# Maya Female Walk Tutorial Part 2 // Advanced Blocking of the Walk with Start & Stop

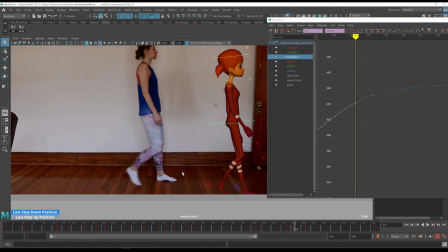70:48 Then let's do this pose. Yeah, probably let's do it here.
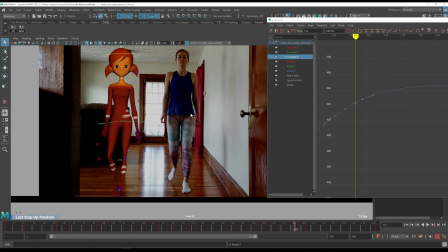Okay, so go and push the up slider so we can go down after this.
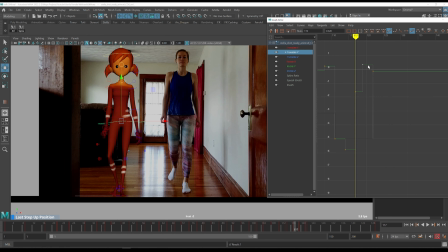71:22 It should be here. Up and then down. Maybe it's too much, so I'm going to push up here. Yeah.
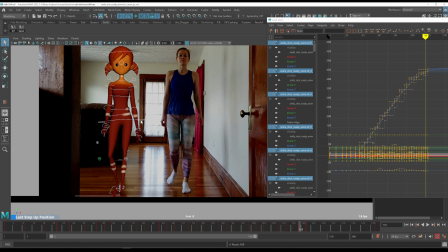71:40 Okay, let's select everything, press the S key, and then let's go back with the X. Starts to go back.
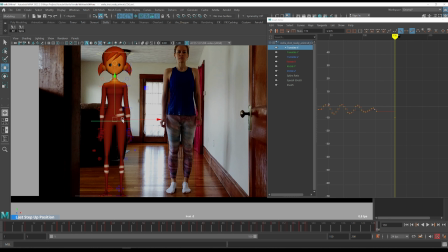71:57 I think I'm pushing the translation X a little bit too much. Like from this pose, from here to here. So I'm going to keep it in this area
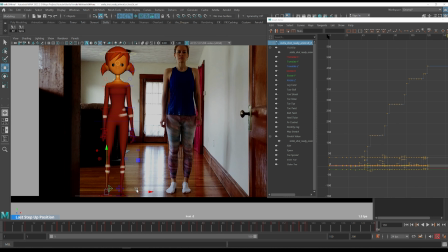72:16 and then probably push this foot a little bit closer. Something like this. Let's see.
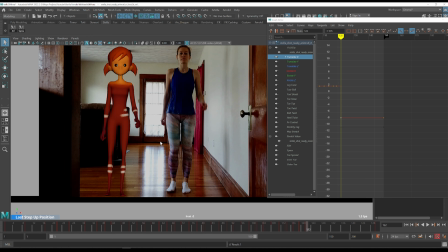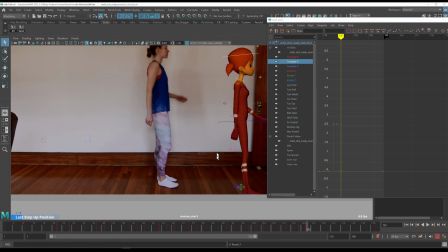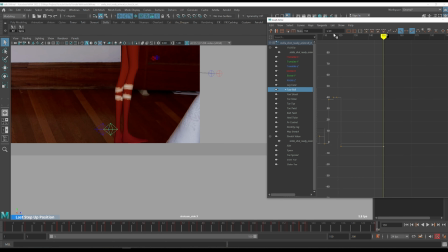72:48 Here I forgot to roll the foot back, so it should be planted like that.
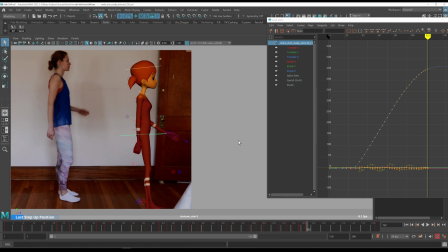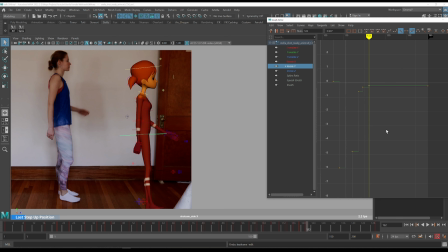73:13 So I can see this rotation in the hip. So I think I'm going to push it more that way, but not as much because the walk stopped.
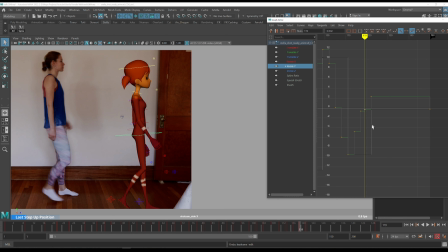73:26 However, there is some inertia in rotations, so I'm going to push it like this, and we can go back after this.
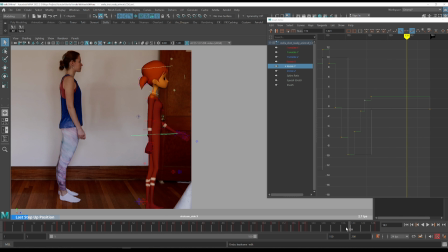73:42 You can see how the rotations are going back and forth in this section. K and Z.
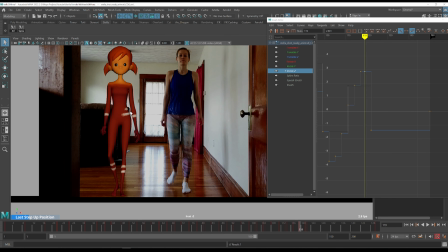Starts to go back.
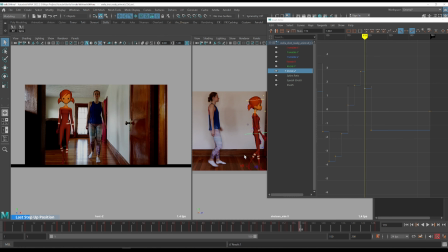74:02 We need to move the foot.
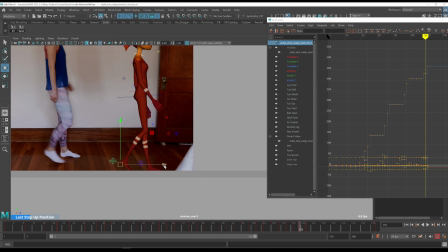Then adjust the foot roll. So the key here is to progress the knee forward,
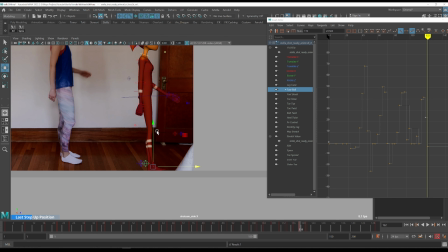74:25 even if a tiny bit.
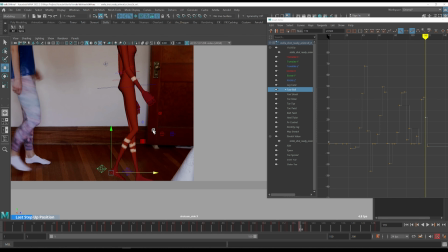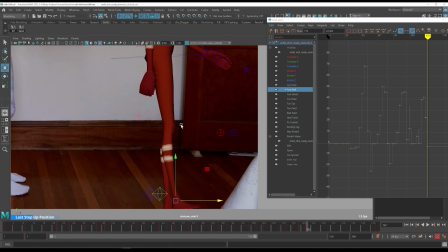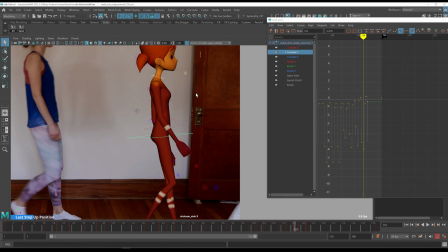74:40 All right. So what we have left, let's check the spine.